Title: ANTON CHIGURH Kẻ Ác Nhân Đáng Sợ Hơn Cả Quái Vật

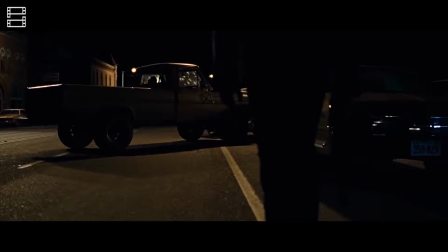Điều này vô hình chung tạo ra một lợi thế cho Anton Đó là gã không có điểm yếu
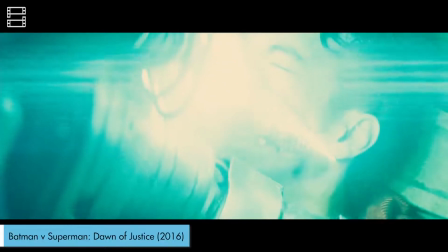Một số nhân vật khác có năng lực siêu việt còn có khiếm khuyết Ví dụ như Superman bị khắc chế bởi đá Kryptonite Hoặc là người nhện còn quá trẻ và không thể cân bằng
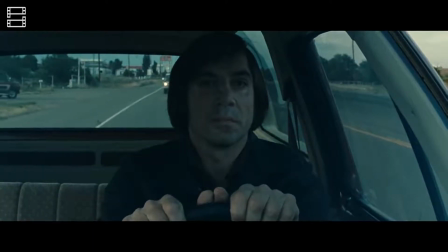được hai cuộc sống đối lập Thì đủ thấy Anton Chigo đã ngại đến như thế nào rồi Trên thực tế,
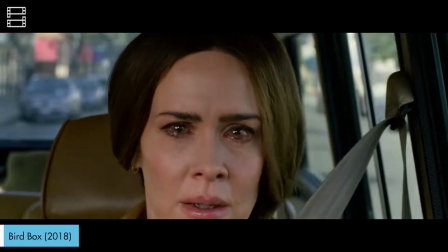việc xây dựng quái vật theo sù hương khó đoán từng được sử dụng trong một vài bộ phim khác Như Bird Box hay A Quiet Place Khi chúng ta không biết những con
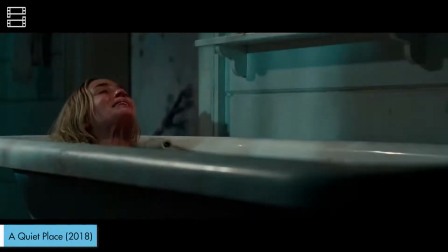quái vật có nguồn gốc từ đâu và chúng hoạt động theo phương thức nào Điều này tạo ra cảm giác sợ hãi đối với khán giả Vì chúng ta không thể kiểm soát được những sinh vật
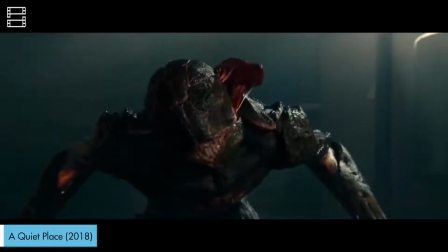Xong, khi diễn biến phim kéo dài Người xem sẽ nhận ra rằng những con quái thú đều có một mẫu số chung nào đó Ví dụ như
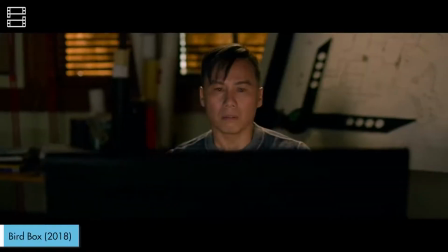trong A Quiet Place thì là nhạy cảm với âm thanh Còn giống loài trong Bird Box Thì sẽ gián tiếp giết những ai nhìn thấy chúng
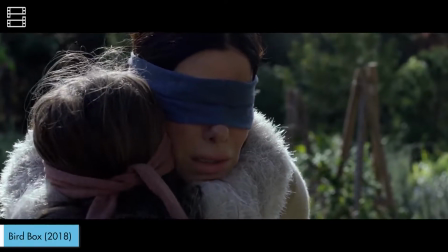chẳng hạn Thế nên dù không có nền tảng cụ thể Nhưng những con quái vật đó lại kém đáng sợ dần Theo chiều dài của phim
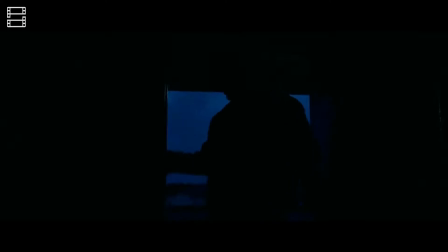Còn với Anton Chiguer Lại là một chuyện rất khác Ngoài việc khó đoán vì không có nền tảng Những hành động của tên sát thủ còn không
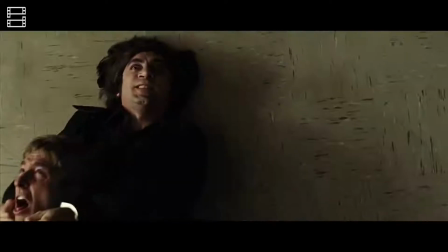có mẫu số chung nào Gã có thể để mình bị bắt Rồi lại giết người bằng một cái cổng tay Bắn chết những kẻ đã
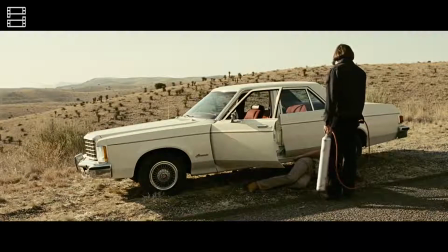thuê mình Bắn xuyên táo một ông già qua đường Dù đã rất lịch sự trước đó Nhưng lại tha mạng cho một người khác Chỉ bằng cách tung
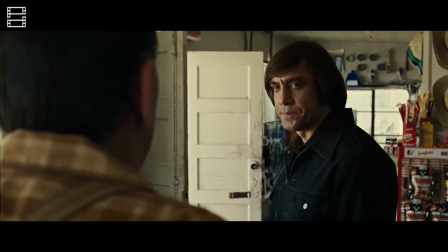tổng su Chính cách thức hành xử đúng kiểu chẳng dòng ai này Đã khiến Anton càng trở nên đáng sợ hơn Vì khán giả không thể nào dự đoán được hành vi của hắn
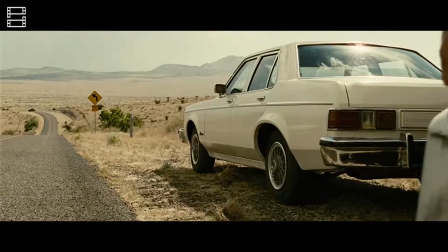Bên cạnh đó Sự khó hiểu của Anton còn được thể hiện Ở vũ khí của tên này Có ai mà ngờ được một
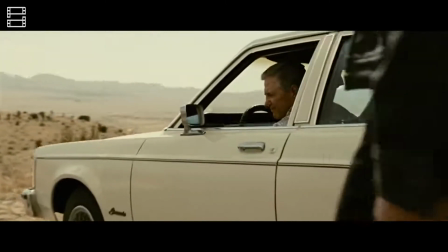tên giết người lại giết người Bằng bình khí không cơ chứ Thông thường người ta chỉ dùng thiết bị này để bơm lúc xe thôi mà nhở
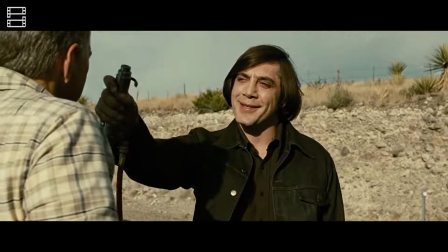Trên thực tế Bản thân tạo hình cũng là một nhân tố Tạo nên sự đáng sợ cho Anton
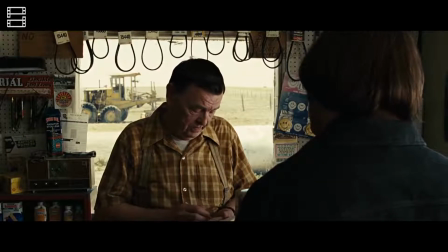Trang phục thì không nói rồi Vì nó không khác là bao so với những nhân vật trong phim Viễn Tây thường thấy Nhưng hãy nhìn vào mái tóc này mà xem Hồi nhỏ,
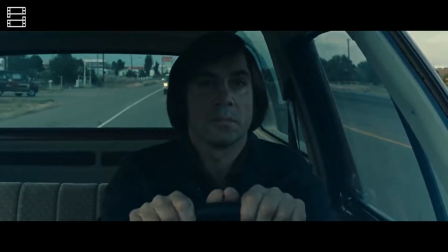bạn nghĩ đến ai khi thấy quả đầu này? Với mình, trông nó cứ na ná tóc của anh này có gì ấy Đến cả Harvey Bardem còn phải thừa nhận rằng Đây là một vai diễn có kiểu tóc ngu ngốc Thì bạn có thể hình dung được rồi đấy
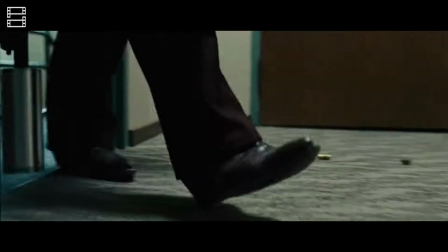Nhưng chính điều đó lại làm tên sát nhân này lại đáng sợ hơn nhiều Một tay sát thủ có vẻ ngoài ngốc xít Mà
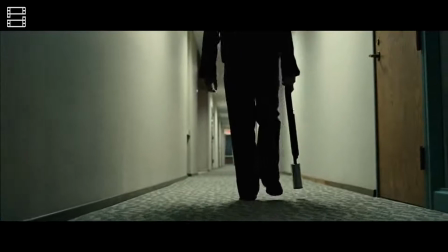lại có hành động man dợ Đương nhiên là sẽ ám ảnh hơn những kẻ giết người trong vốn đã ghê tởm Vì nó đi ngược lại với hình dung
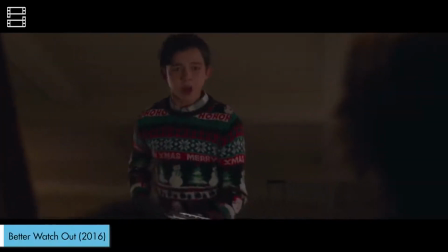của khán giả Cũng giống như việc nhìn thấy một đứa nhỏ vắt mũi chưa sạch Nhưng lại giết người như ngoé
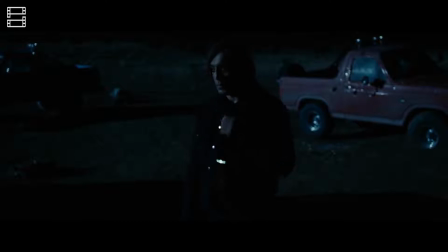Để nhân vật này có thể phức tạp đến như vậy Không thể bỏ qua khía cạnh diễn xuất Xuyên suốt bộ phim Gương mặt của Harvey Bardem gần như lúc nào cũng
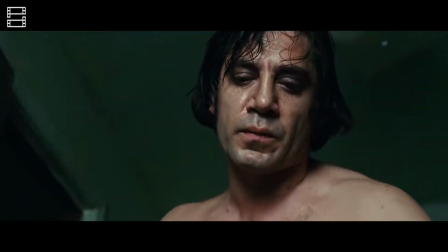bình thản Lặng băng Dù có vừa giết người hay bị thương Mọi hành động của ông trong phim cũng rất khoan thai
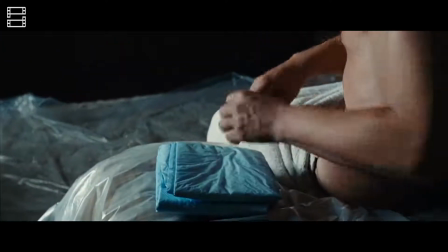Theo nghiên cứu của nhà tâm lý học người Bỉ Samuel Lightest Cùng 10 đồng nghiệp Trong số 400 bộ phim mà họ xem Có 126 nhân vật sở hữu nét hành
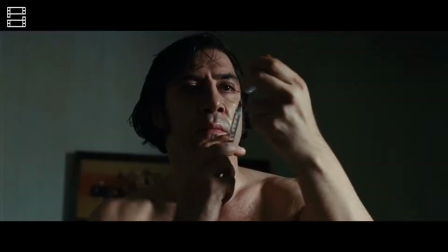vi đặc trưng của bệnh biến thái nhân cách hay Psychopathy Trong đó,
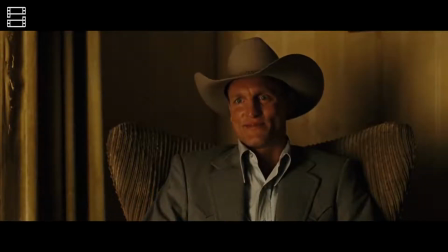Anton Shiger đứng đầu danh sách với tư cách Psychopath chân thực nhất Ông Light State có nhận xét,
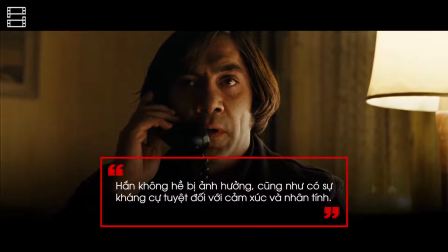hắn không hề bị ảnh hưởng Cũng như có sự kháng cự tuyệt đối với cảm xúc và nhân tính
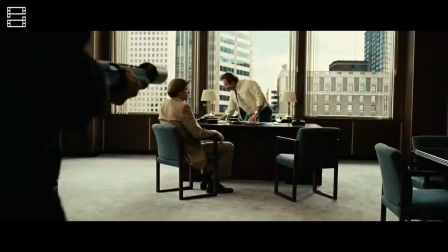Thực vậy, chính bởi sự vô nhân tính của mình Anton còn có một khả năng thiên phú Thực hiện các hành vi bạo lực đến khôn tả khi triệt hạ các nạn nhân sầu số
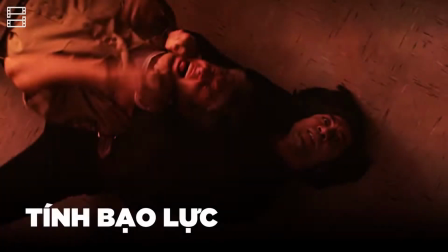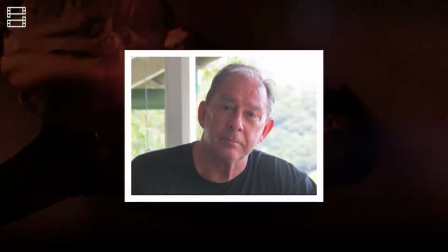Theo tiến sĩ Carl Obrecht, một nhà tâm lý kiêm vật lý học Thì con người có 5 nỗi sợ căn bản Và một trong số đó là sợ tổn thương
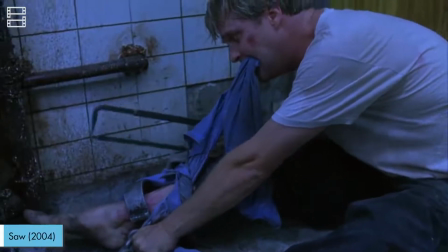vật lý Để rõ ràng hơn thì chúng ta sợ cái cảm giác cơ thể bị xâm phạm Hoặc là mất đi một bộ
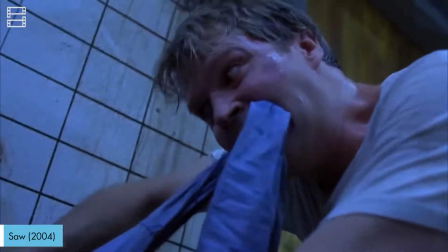phận nào đó Điều này liên quan trực tiếp đến bạo lực Và các nhà làm phim thường tận dụng phản ứng này Để tạo
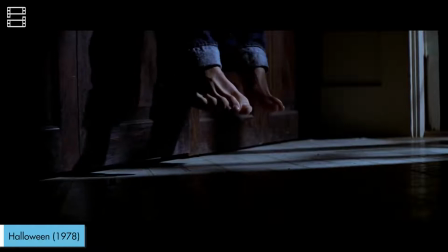ra những sát thủ với cách hành xử gây dợn Như Michael Myers hay Jake Saw Và đương nhiên,
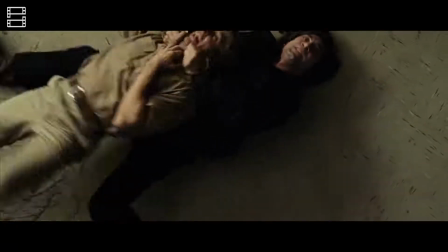Anton Shiger cũng không phải là ngoại lệ Hắn xiết đến đứt động mạch cổ của một viên cảnh sát bằng còng tay Bắn rụng tay
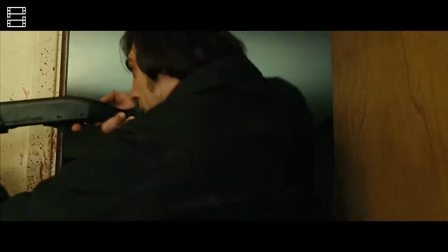và nát người những kẻ ở trọ Những hành động này gợi lên tâm lý lo sợ trong lòng người xem Vì đã đối diện với nòng súng của
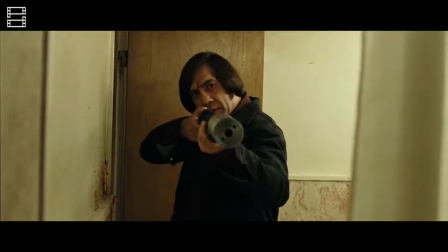Anton Thì khả năng cao là đi ăn chuối cả nải và ngắm gà khỏa thân
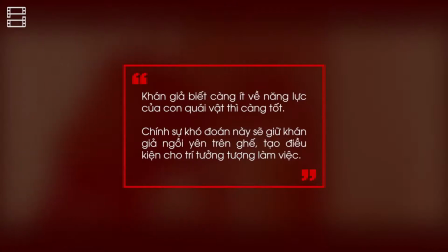Trước khi chuyển sang phần tiếp theo Các bạn có nhớ nhận định ở trên của Philip Ethan Về sự khó đoán trong mỗi nhân vật chứ?